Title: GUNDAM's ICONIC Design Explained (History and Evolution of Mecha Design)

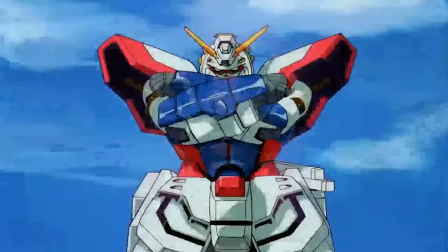760s
This Gundam has the same colors as the original, but in a slightly different combination.
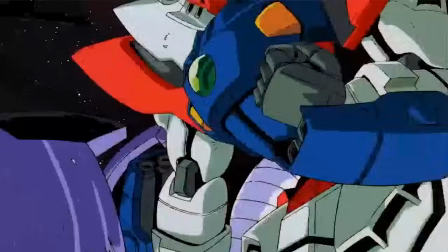766s
It also adds much more pronounced shoulder pads and much bulkier forearms.
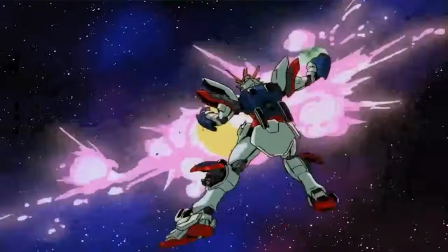770s
The curious thing about this Gundam is that it has two forms, the normal mode and the super mode.
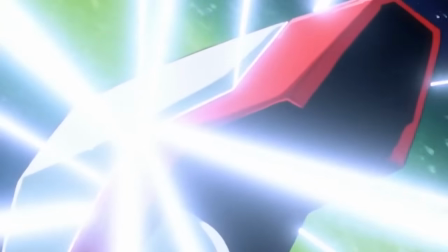777s
And it is in the super mode where we see several new changes.
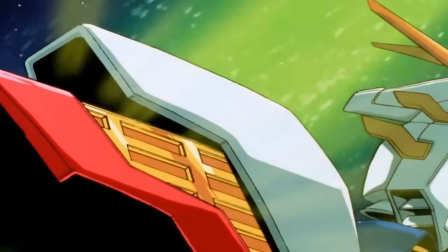780s
The first important feature is the fact that the mask opens to reveal a completely red face without mouth or nose.
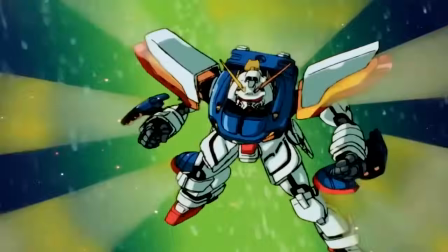789s
We can also see that the helmet opens up and some yellow parts are raised.
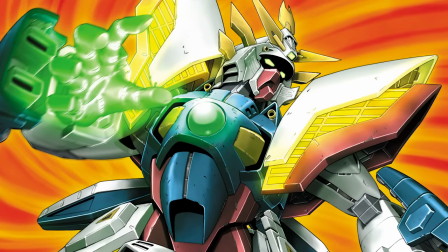793s
Those two changes give that Gundam an appearance that is much more similar to the super robots than to the real robots.
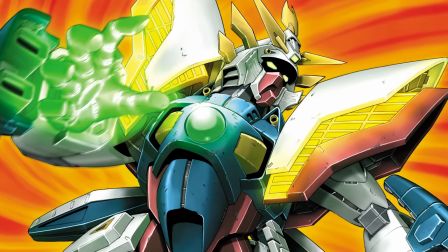801s
Also, the shoulder pads separate and in general, the whole body gets bigger.
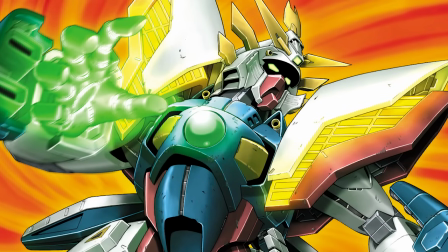805s
This Gundam is the first one to have two humanoid modes, the normal and the exalted.
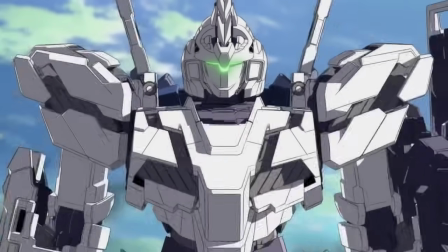810s
The second mobile suit to have that would be the Unicorn Gundam, but that mecha design will be developed more or less 20 years later.
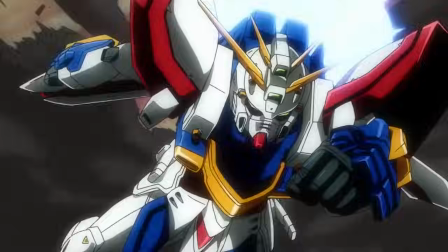819s
So far, we have seen how, slowly but steady,
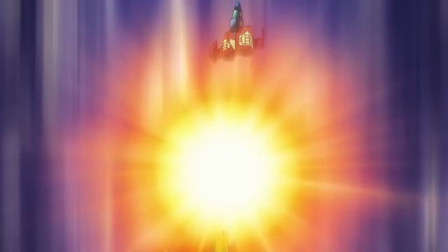823s
the Gundams have been evolving and how some mechas separate more and others less from the RX-78-2.
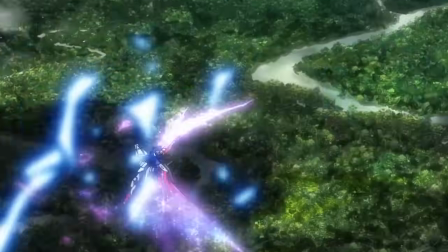829s
However, some elements of the original Gundam are always there.
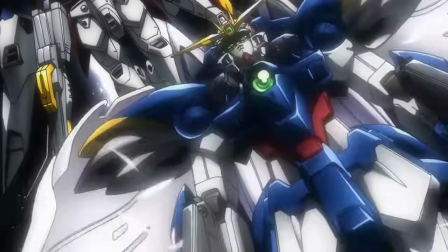833s
It was until more than 15 years after Mobile Suit Gundam that New Mobile Report Gundam Wing saw the light. This new series had a similar concept that was more or less explored in Double Zeta, but it was until now that it was perfectly executed.
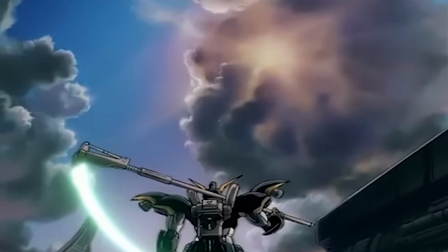849s
There was not one, but five main Gundams, and from the colors to the silhouette, each of them was quite different.
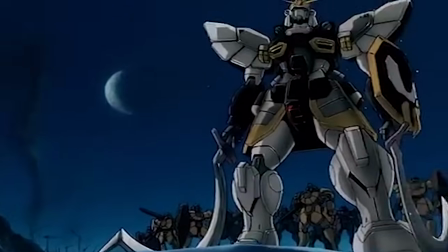856s
It should be noted that all were designed by Okawara, but this time the robots are much more stylized and colorful,
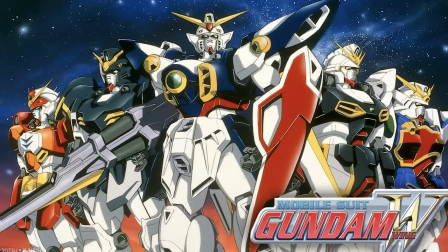863s
and all of them have several circular and rounder details that make them look much more modern.
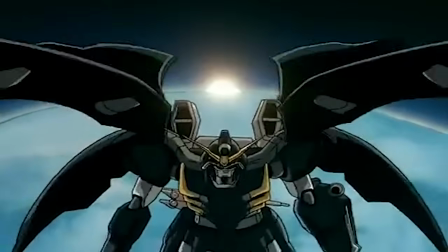869s
Another thing to point out is the fact that each one has very particular and fantastic weapons,
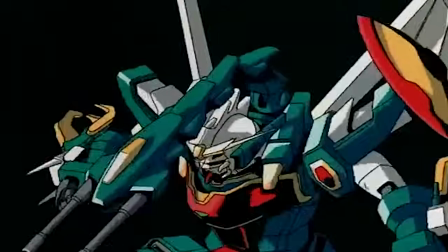874s
from wielding a scythe or two enormous scimitars, going all the way to dragon-shaped arms and machine guns everywhere.
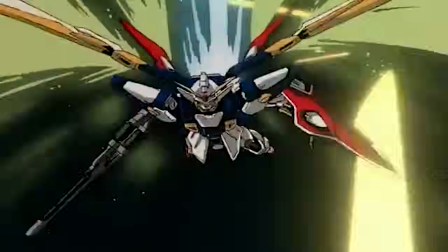881s
But the robot that stood out the most was the titular Wing Gundam.
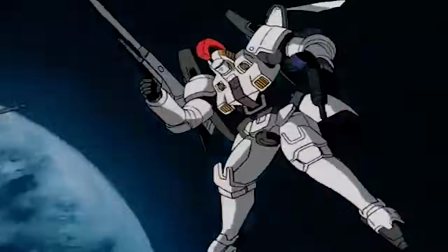887s
That, as its name indicates, it has a pair of wings in the backpack that may be used to propel the robot,
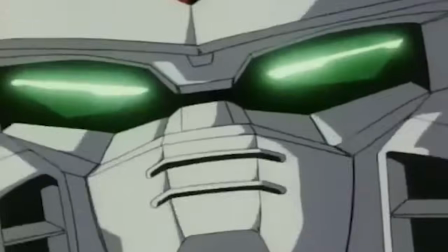894s
and also they allow the Gundam to transform to a bird mode. In other words, a similar plane type transformation like the one of the Zeta Gundam.
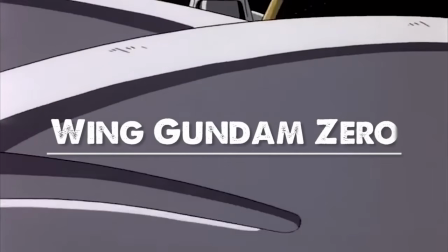901s
However, 2 years after Gundam Wing, the Wing Zero custom appeared in the film Gundam Wing Endless Waltz.
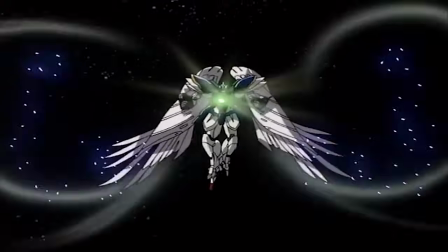908s
And that mecha design definitely marked the era with its huge angelic
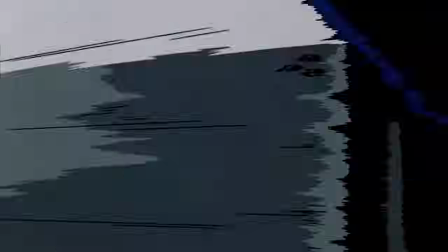913s
wings and its silhouette more akin to that of a medieval knight in bright armor.
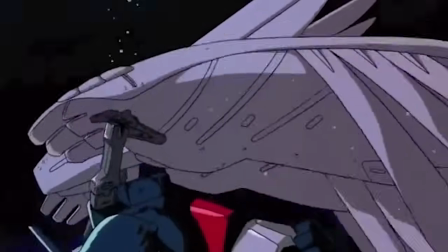917s
The redesign of the Wing Zero was made by Hajime Katoki, and although he also redesigned the other four robots,
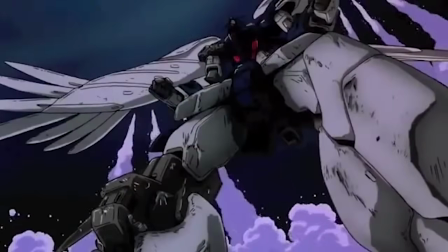925s
the Wing Zero is still considered one of the best known Gundams to date.
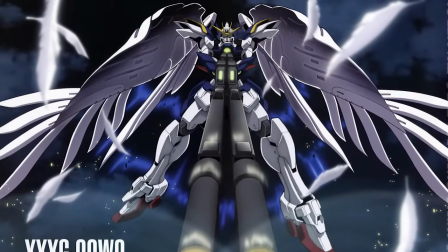929s
This new version of the robot completely changed the shoulder pads by making them triple,
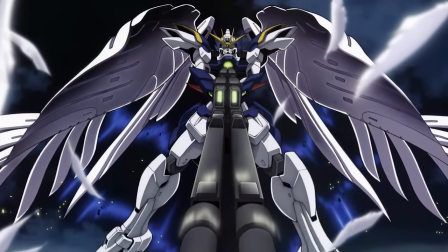935s
and by discarding the bird mode transformation, the wings got much more larger and they could even be used as a shield.
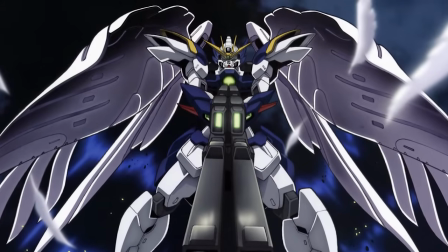942s
Until that time, the Wing Zero custom was one of the Gundams that deviated the most from the original model,
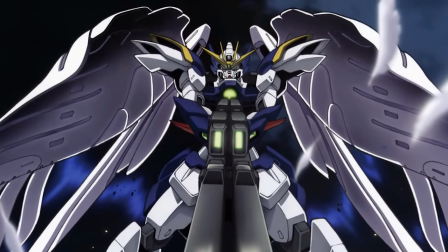949s
but it still kept the proportions and some design elements that made it remain a traditional Gundam.
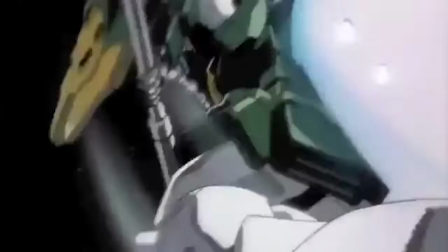954s
Much more stylish, but traditional nonetheless.
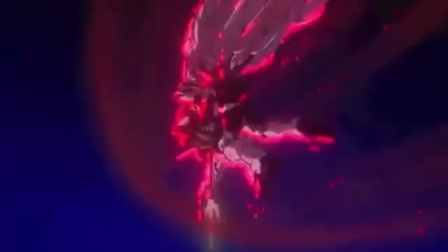958s
However, after Gundam Wing, the franchise would enter one of its strangest moments with Turn A Gundam,
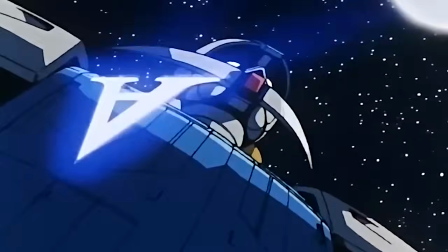965s
where the main mecha is almost completely different from what was established by the RX-782.
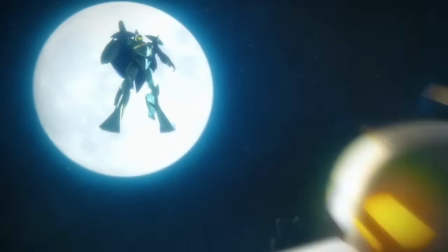973s
The main mecha, called
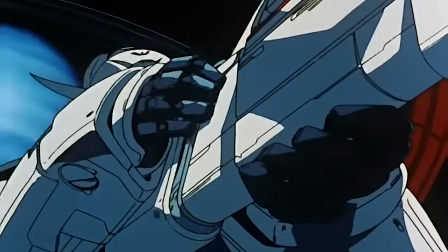976s
WDM-01 or System Turn A 99 Turn A Gundam, is super notorious because it's the first Gundam designed by someone outside of Japan.
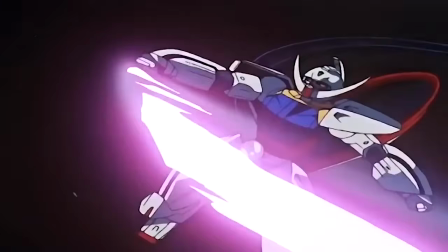984s
This robot was created by American artist Sid Mead,
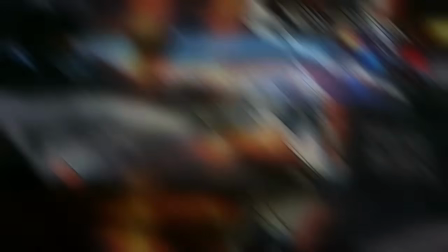988s
best known for being the visual and conceptual designer of Blade Runner and many other American science fiction movies.
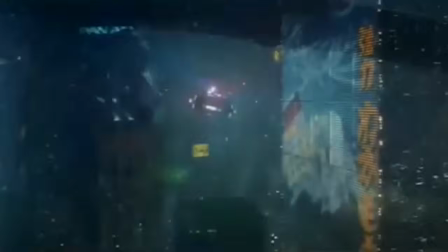994s
Mead designed the Turn A Gundam using a real-world aspect of industrial design in order to make the robot look more realistic and simple.
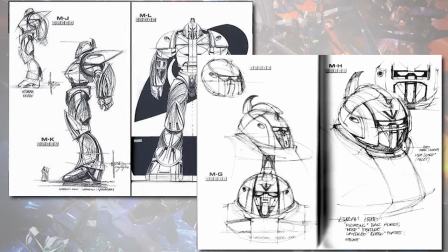1002s
In fact, his first draft of the Gundam was too exotic, so much that it was rejected to be the protagonist.